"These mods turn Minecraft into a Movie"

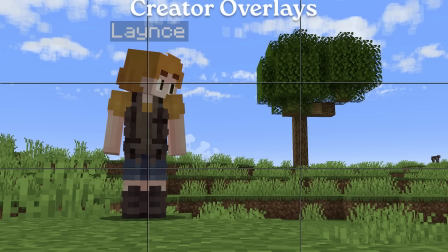And as you can see, I am currently using the Rule of Thirds, a very powerful tool for composition that shows what the eye is drawn to most.
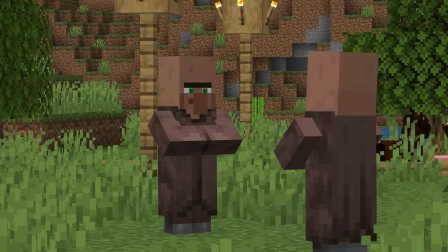It can help make your shots feel more solid and, more specifically, balanced. In this shot, you can see the left side has significantly more space compared to the right.
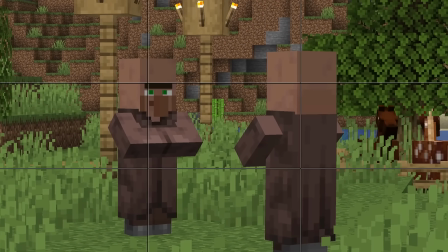But if we then utilize the rule of thirds and align our subjects on those lines, it evens out the shot and makes the whole frame much more visually appealing.
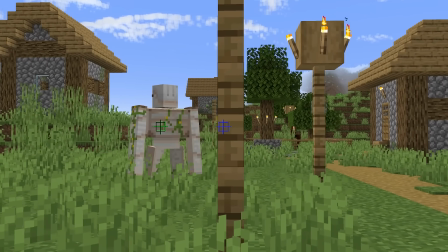The mod also comes with customizable tracking points that help keep your subjects where they need to be inside the frame.
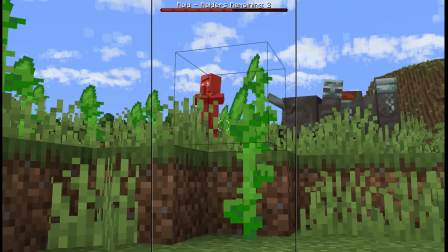And if you're a fan of making YouTube shorts, the mod is also equipped with a tool made specifically to help keep your subjects in your phone screen.
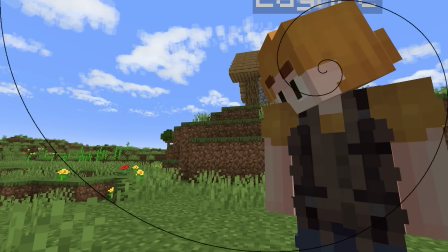And then there's the golden ratio, and this one is confusing and I don't understand it, so I'm not even going to try to explain it. I think I'm using it correctly though. And on the subject of subjects, let's talk about a few mods that allow you to be your own cast.
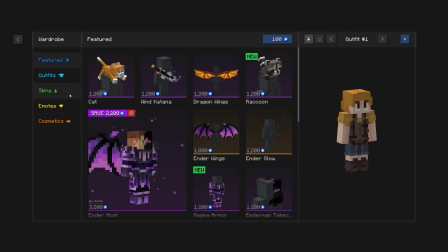So quite a few of you asked what this mod was that allowed me to change my skin at will, and that is the mod Essential.
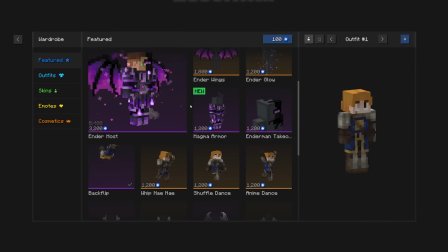Not only does it let me swap between all of the skins I have uploaded, but it also allows me to buy cosmetics, which I have never put money into, and also allows me to do emotes. Ta-da! This mod adds a ton of stuff, but I'm not going to talk about that right now. One of the many roadblocks I've hit when making overly elaborate cinematics is lack of stunt double. Excuse you? Oh, sorry.
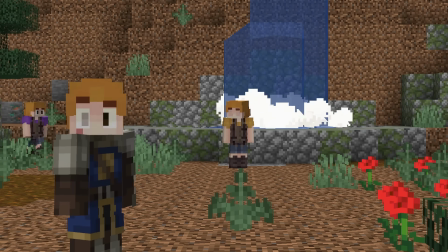Sometimes I need to be 2 places or more at once, and either no one is available, or it's too much work to set up a server, or too specific of an action to instruct another player,
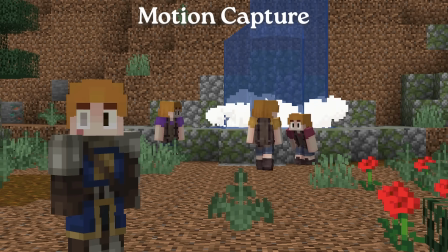but with motion capture, none of these issues exist. This mod will allow you to record yourself, dress up as any player you want, and then replay that event back to you.
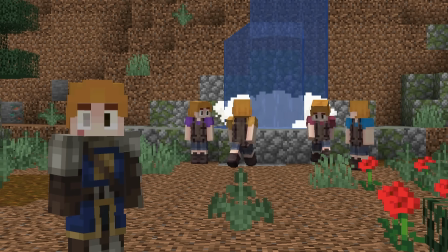These recordings aren't really there, so you can't fully interact with them like a normal player, but it does allow you to simulate a crowd of people or extras for your video.
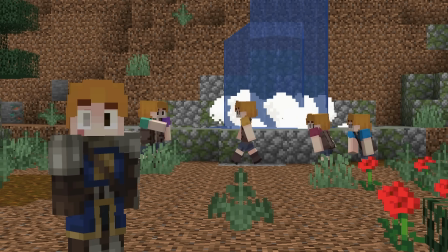With some creative thinking, you can create some incredibly busy scenes with a single person. What is going on over there?
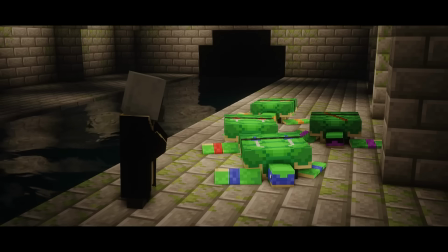Oh, there is 5 of me. But why stop at just players? Teenage Mutant Ninja Turtles, Babe 2, Pig in the City, Air Bud, Rango. What do these films have in common? They star non-human protagonists, and so too can your films.
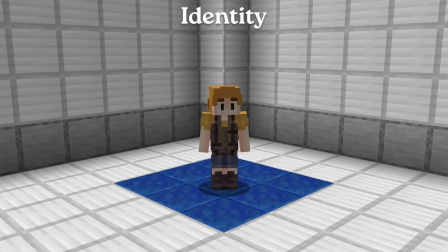Identity gives you the powers to shapeshift into any mob you could possibly want. Unfortunately, it isn't compatible with motion capture though, and it only seems to be partially compatible with fresh animations.
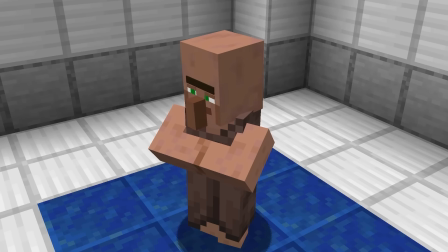But most of the mobs work great, and if you're not using the resource pack, you shouldn't have any issues at all.
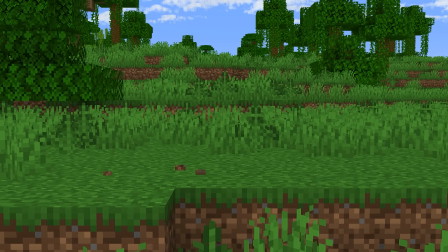And it even works with replay. How your camera makes the world feel can also make a huge difference for your atmosphere. You can do this in editing, of course, with color grading or a blur effect, but many people just opt to add shaders. But depending on the mood you're trying to convey to your audience, picking the wrong shader can make or break the viewer's immersion.
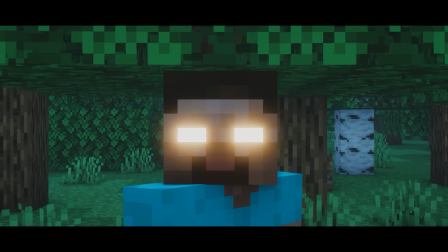If you're going for something spooky, chances are you don't want a bright and vibrant color palette. Or if you're going for something happy, you probably don't want a dull and grayscale theme.
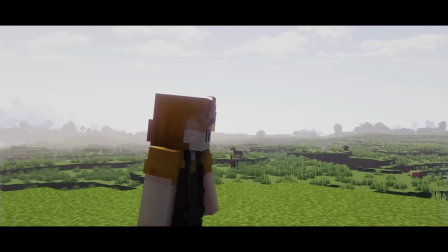There are plenty of other awesome shaders out there, but I would like to pitch my favorite. Astralex.
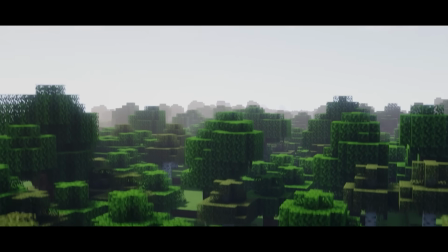In addition to looking fantastic on its own, Astralex has some pretty awesome tools to help make every kind of content feel more cinematic.
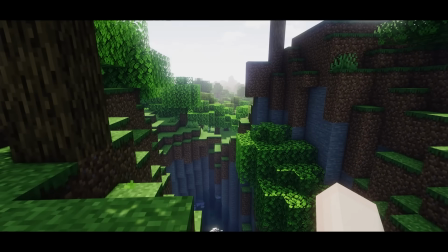For starters, you'll notice by default when you crouch, these bars pop up on your screen. This is called letterboxing.
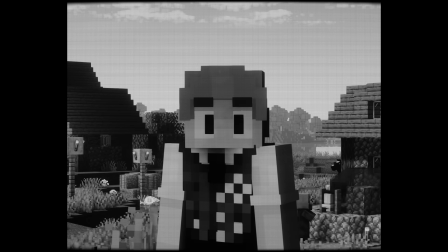Quick history lesson. Back in the old days, movies were shot with an aspect ratio of 4:3, which creates that boxy shape.
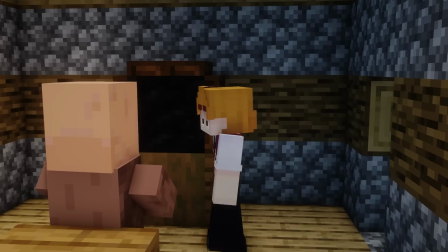The more TV started appearing in everyday homes, the less people were going out to see movies.
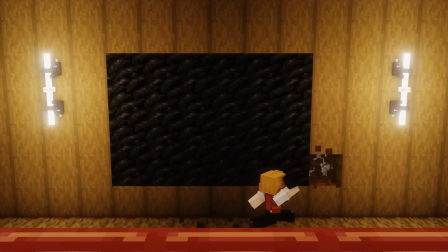Theaters then introduced CinemaScope, which is the 2.35:1 aspect ratio that feels so cinematic. As technology improved, screens started to get larger until now, where 16:9 or 9:16 if you're on a phone, became the norm. Those black bars come from the aspect ratio of the movie being different than that of the screen they are being played on.
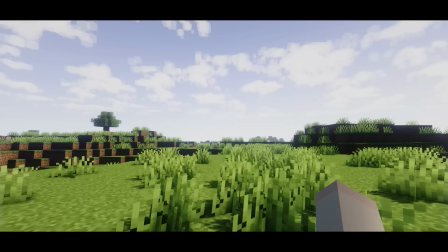In Minecraft though, it's added as an overlay, which means it can be customized. You can change the size of each bar and whether or not you want it permanently on.
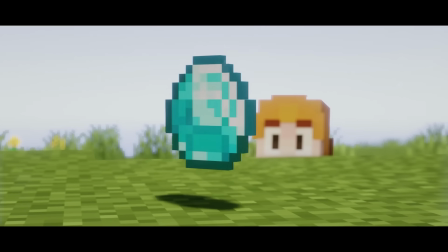Another trick you've probably noticed in movies is when a subject is in focus and then swaps that focus to another subject behind it.
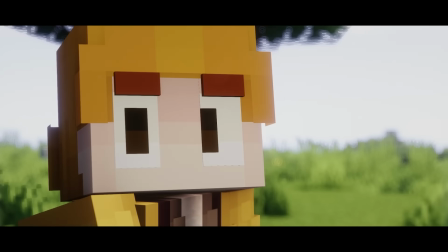This is done with an effect called depth of field, and can be used to force your viewer to look at exactly what you want them to look at.
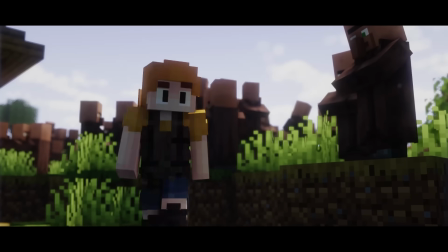It can bring focus to your subject, making it feel more prominent, and can make your shot feel less busy.
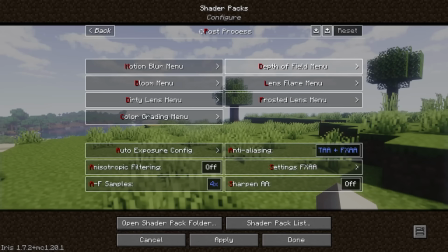And if you're trying for a very specific effect, this effect too can also be customized. You can adjust both the speed of the focus shift and the intensity of the blur.
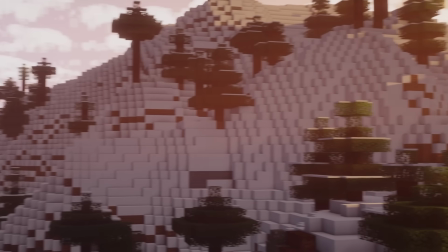Color grading is also an important element of filmmaking.